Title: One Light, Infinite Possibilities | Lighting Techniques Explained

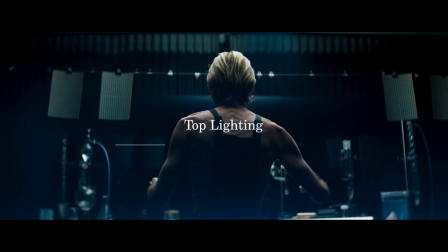This technique creates strong shadow on the face and body, emphasizing facial structure, adding depth and sometimes hiding the eyes. Character under single overhead source can feel isolated, vulnerable, or even threatening.
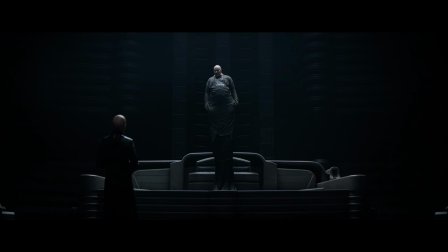That's why top lighting is so common in thrillers, horror and mystery films.
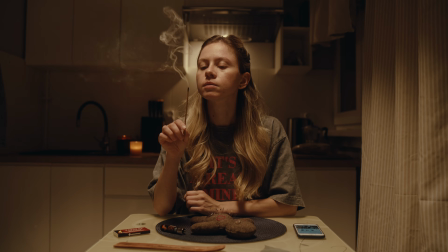So for creating overhead light we use a simple trick.
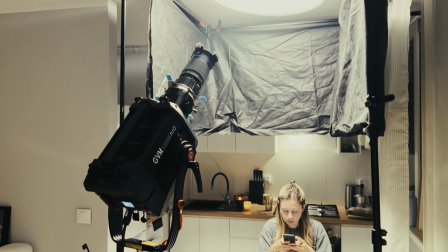We use the same spotlight modifier, shape the beam to the size we wanted, and aimed it at the ceiling.
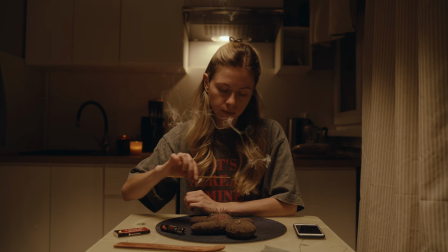The ceiling became our new source, giving us a soft overhead effect without needing to rig fixture above the actor.
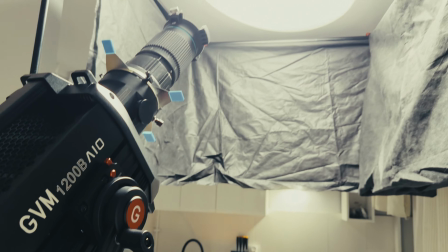To control the spill, we added a black fabric skirt around the bones area, keeping the light focused exactly where we want it.
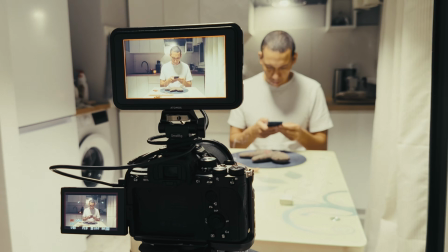For this setup, I made the light to 3250 Kelvin to blend with the practical light in the scene.
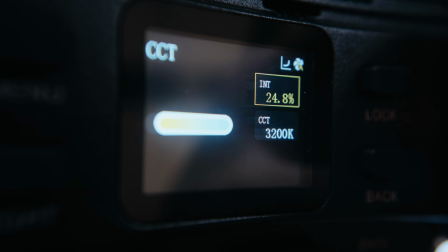The output was set to 25.7%. These setups are just starting points.
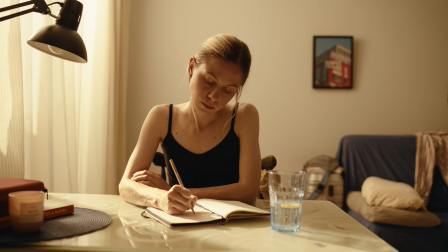The goal isn't copy them exactly, but understand the principles behind them.
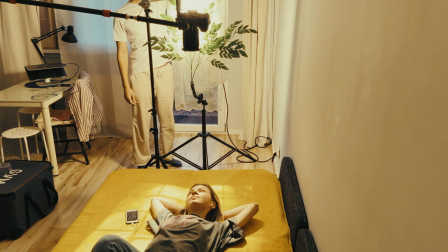The key point is that you don't always need more lights. Sometimes it's about getting more from one you already have.
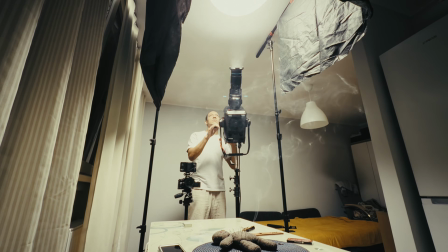Experiment with position, angle, distance and modifiers. Even small changes can completely transform the mood of a shot.
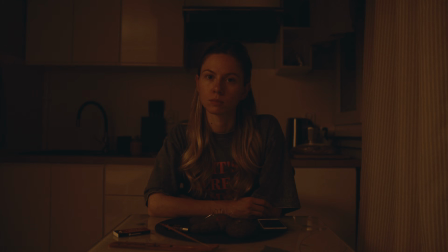So, before adding another fixture, challenge yourself to see how far you can push a single light.
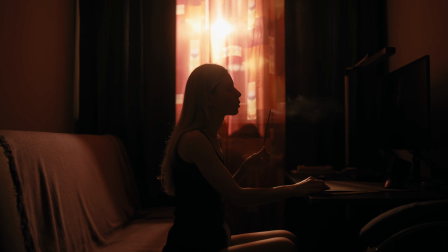You might be surprised how many cinematic looks you can create with just one light.